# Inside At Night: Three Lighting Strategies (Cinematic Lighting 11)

On location, night interiors are one of my favorite scenes to shoot. Why? Well, because it's almost like being in a studio. You have near complete control over all of the light and you don't have to compete with the sun. In this video, I'm going to share with you how to create the night look as well as the three strategies that you should be thinking about anytime you light your night interior.
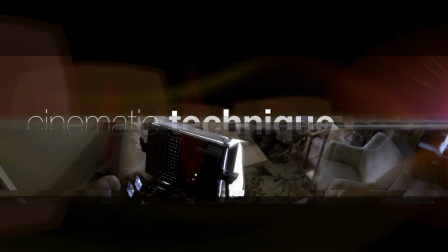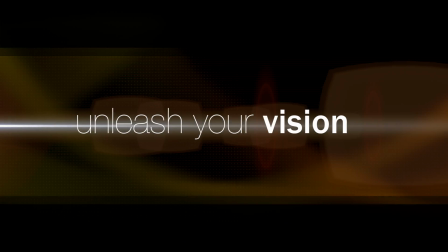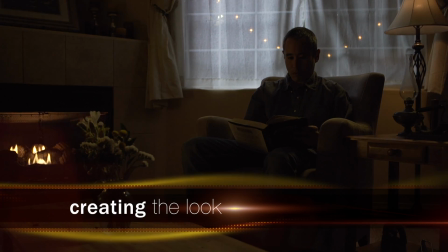30s
Before you start lighting, remember that the most important thing is to determine the mood and the look of your scene.
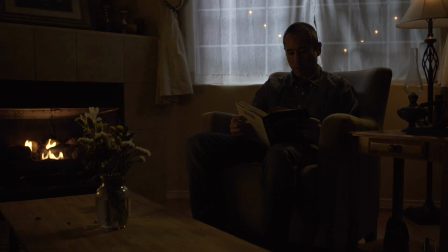35s
Obviously, we're talking about a night scene here, but is it a romantic scene just after sunset or the pitch blackness of midnight?
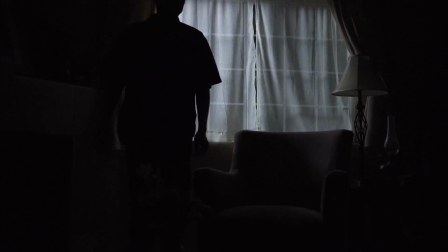41s
Or maybe the pre-dawn light just before sunrise? Once you have the look figured out, you can start developing your lighting approach.
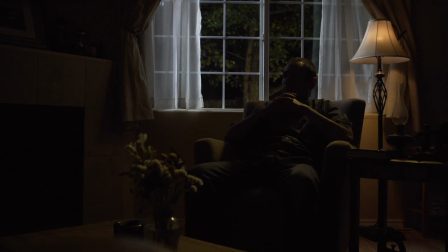48s
At night, the sources of light are smaller and more directional, so it's justifiable to light your night interior with hard directional light.
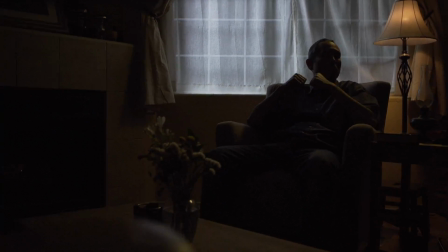55s
Of course, that doesn't mean that you can't use soft light. You can, and I often do. But if you want that hard light look, night interiors are a good place to use it.
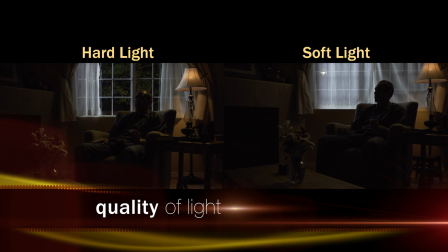64s
Another thing to keep in mind is the illusion of night is best created by the angle and distribution of light.
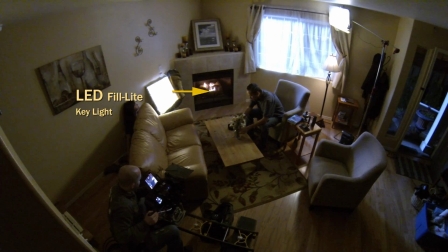70s
At night, the angle of light tends to be less frontal. Instead, it comes from a three-quarters back position and you'll fill in from the front.
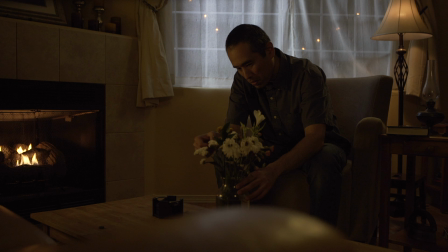78s
Lighting this way helps push more the image into shadow, emphasizing that it's at night.
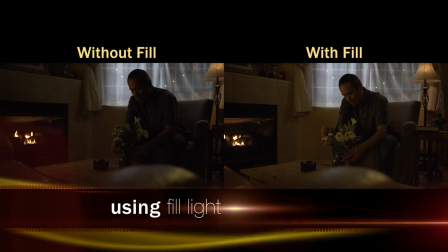83s
Typically, it's really easy to determine where your light should be coming from.
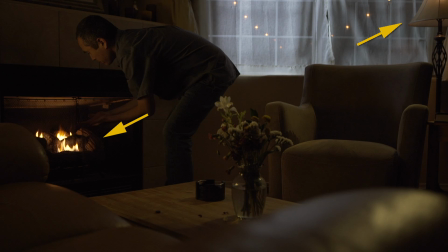86s
Usually, there'll be some sort of light source in the scene, a lamp, a candle, or maybe there's a window in the shot and you can play it as moonlight or a streetlight shining through.
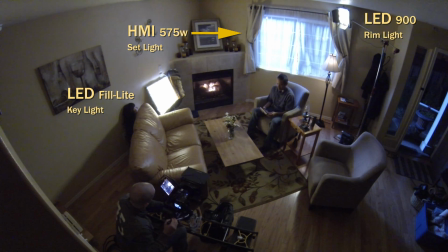95s
Once you've decided on the look and the approach that you're going to take for your night interior, it's time to start lighting.
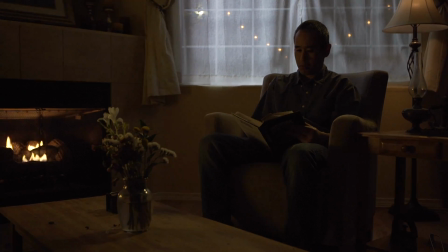101s
And here are three strategies to help you get better results from your night interiors.